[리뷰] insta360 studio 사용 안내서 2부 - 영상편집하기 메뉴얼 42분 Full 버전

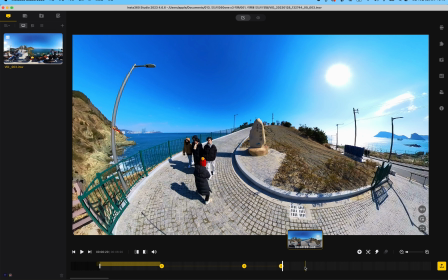달리 줌과 달리 아웃, 달리 인과 뭐 요런 좀 전문적인 용어들이 있는데 이게 무슨 얘기냐면 다가가면서 피사체한테 거리가 점점 다가가는데 이 줌을 넓게 광각으로 잡아주게 되면 다가가는데 광각으로 점점 배경이 늘어납니다.
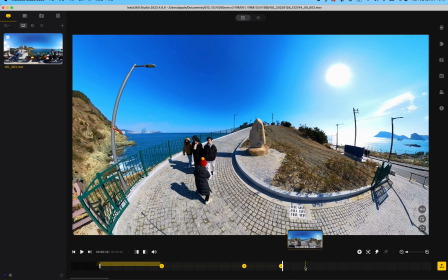그러면 이게 피사체는 다가오는데 주변에 이 풍경은 막 늘어나는 거예요. 그러면 이게 훨씬 더 피사체가 역동적으로 보이는 거거든요. 우리가 제일 이 효과를 쉽게 볼 수 있는 게
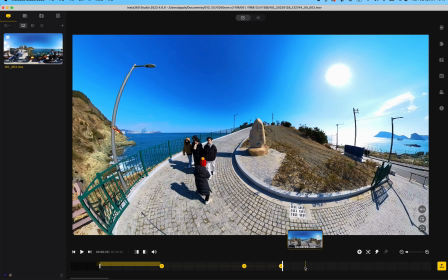조스에서 처음에 평화롭던 해변에 조스가 나타나는 장면에 남자 주인공에게 적용이 된 효과가 달리 효과입니다. 그래서 이것도 일종의 달리 효과가 적용이 된 거라고 볼 수가 있는 건데 자, 요거
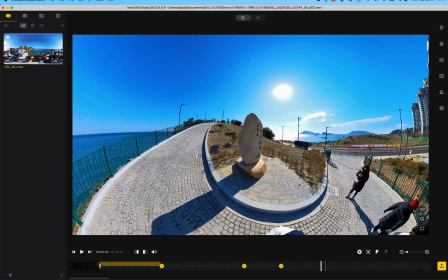조금 더 이렇게 다가가면서 효과를 좀 더 과도하게 한번 줘볼 거예요.
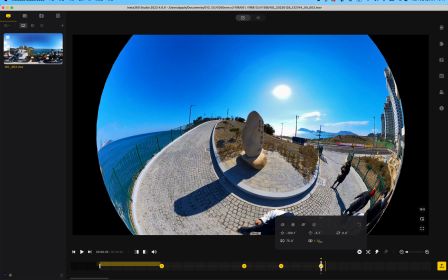그럼 어떤 느낌이 나는가? 자, 왜곡을 좀 더 줄 겁니다. 좀 더 주니까 이게 벌어지네요.
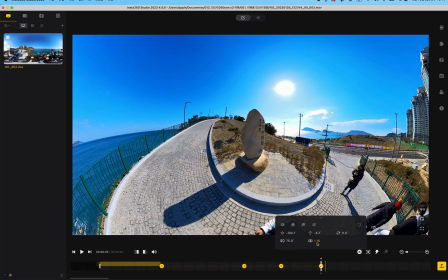이제 그 크리스탈 볼처럼 되네요. 그러면 요거를 요 정도만 주고 자, 요때는 요렇게
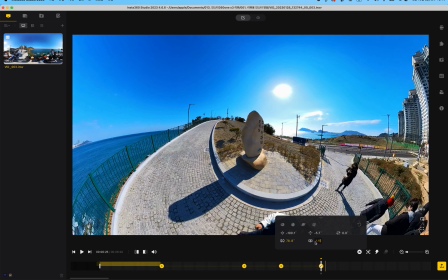최대한 왜곡을 주면서 크리스탈 볼이 아니게끔만 만들어줍니다.
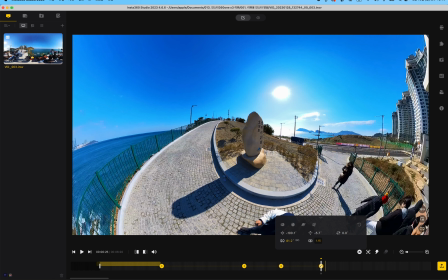이미지 끝에 이렇게 나오는 경계를 보면서 요게 최대치네요.
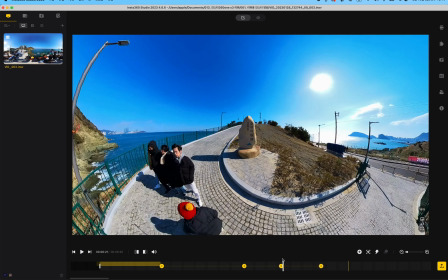자, 요렇게 하면 자, 영상이 굉장히 많이 왜곡이 되는 거긴 한데 느낌은 상당히 달라집니다.
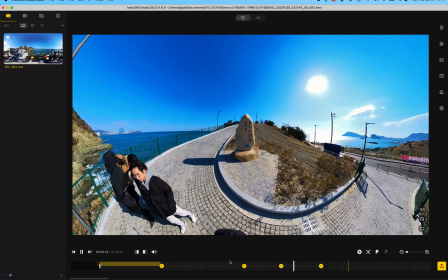자, 저 다가가고 있는데도 제가 안 바뀌고 더 다가가고 있는데도 이제 왜곡이 되면서
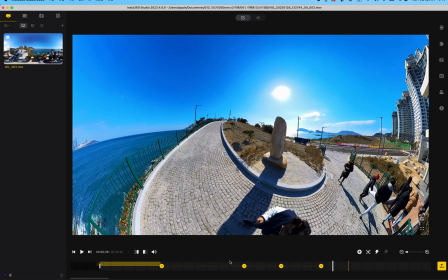뭔가 이 도로 자체가 되게 다르게 느껴지죠.
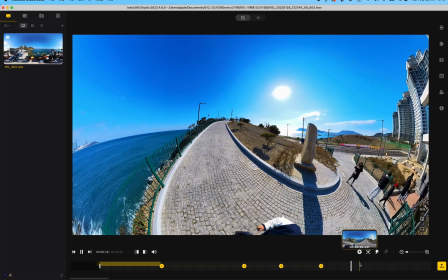그래서 이런 효과도 나쁘진 않아요. 그리고 이렇게 피사체가 지나가면 좀 자연스럽게 다시 이
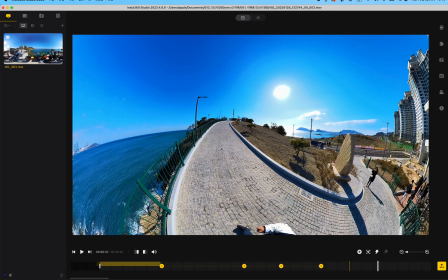올라가고 있는 산책로로 시선이 바뀌어야 되기 때문에 이렇게 시선을 옮겨줍니다.
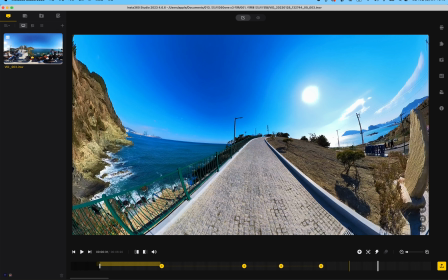근데 시선을 옮겨줬는데 이미 이게 엄청나게 많이 왜곡이 되어 있는 상태라서 여기서 키프레임을 한번 찍어주고
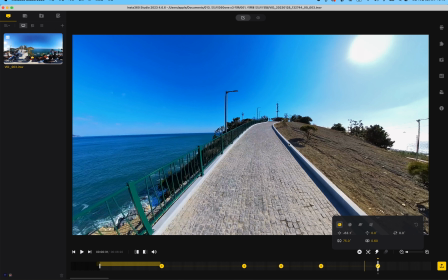기본값 어한렌즈로 돌려주고 내가 걸어 올라가고 있으니까
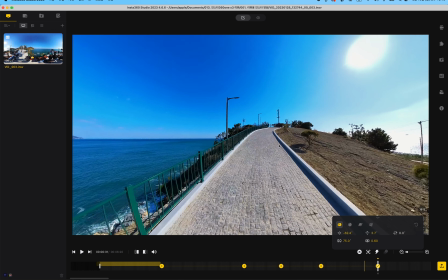약간 올라가는 느낌으로 이렇게 하면 이렇게 해도 되나?
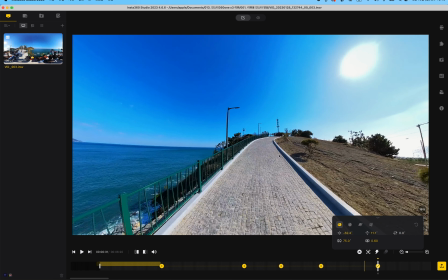이렇게 해도 나쁘진 않을 것 같은데 저는 이렇게 들어볼게요. 이렇게 들어보고 편집된 걸 한번 보겠습니다.
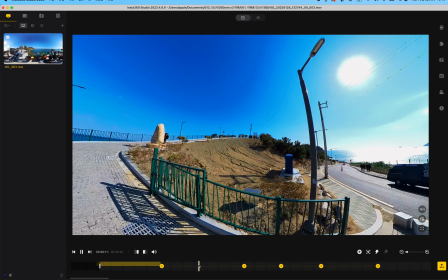그러면
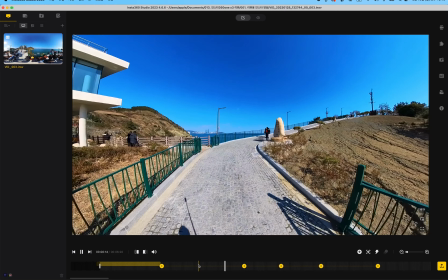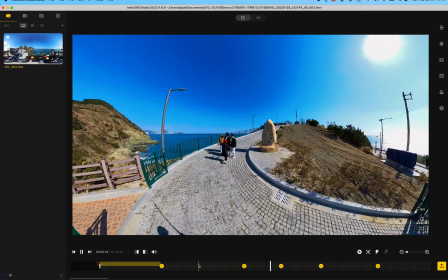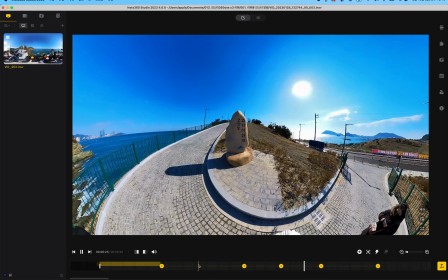또 스카이워크가 보이고
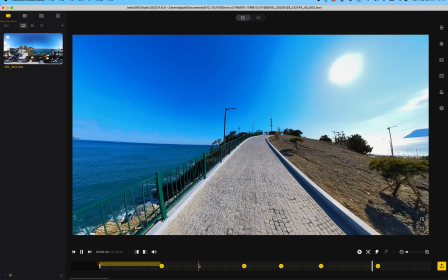지나가면서 자 다시 자연스럽게 이렇게 다가가는 거죠.
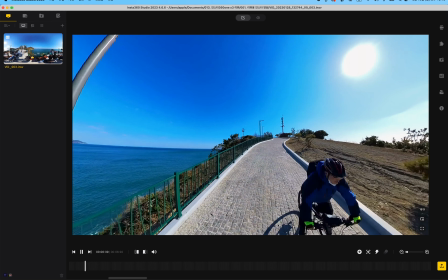자 그리고 여기 위에서 누가 자전거를 막 타고 내려와요. 자 이 자전거를 타고 내려오는 사람이 뭔가 좀
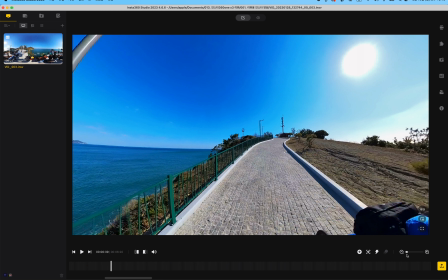요 사람을 조금 부각을 시켜서 뭔가 효과를 좀 주고 싶다. 재미있게 원래 이거 자전거 타고 다니면 안 되잖아요. 사람이 다니는 길인데 여기를 키프레임 딱 찍어주고 요걸 타이니 행성으로 바꿔줄게요.
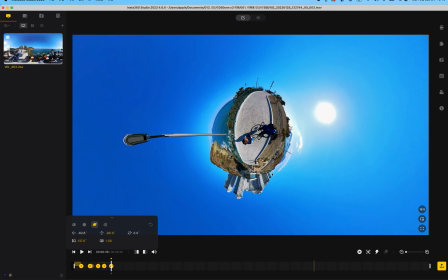타이니 행성으로 바꿔주고 요 사이즈 충분하겠다. 요거 이제 어떻게 바뀌었는가 한번 보겠습니다.
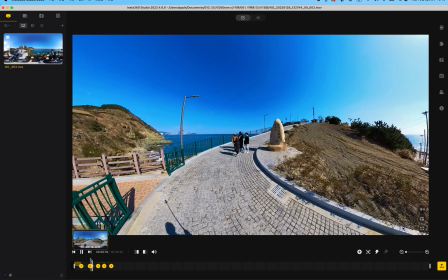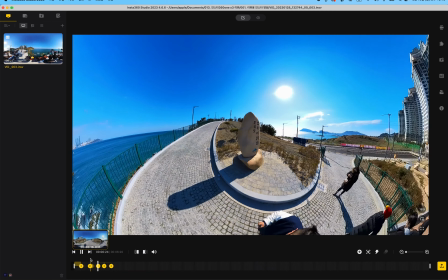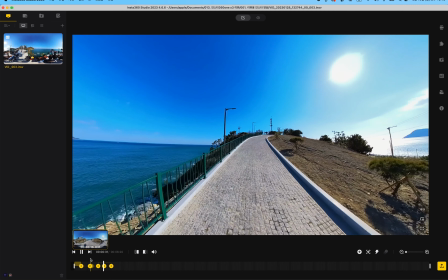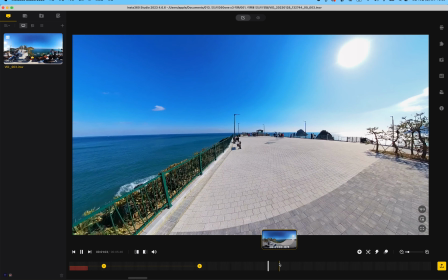저렇게 사람이 지나갔잖아요. 근데 저 부분도 그냥 타이니 행성으로 하는 것보다는 이 사람이 딱 지나가면서 뭔가 이렇게 싹
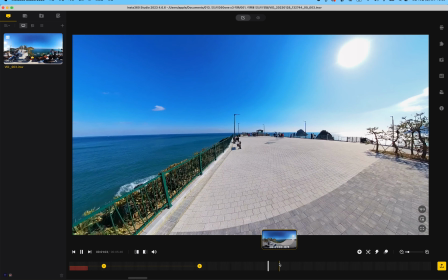바뀌어주면 방향이 바뀌어주면 더 좋을 것 같은 느낌이기도 한데 이렇게 사람이 지나가니까 자 요것도 가능합니다. 어떻게? 자 이게 타임라인을 조금 움직여 볼게요. 이 사람이 나를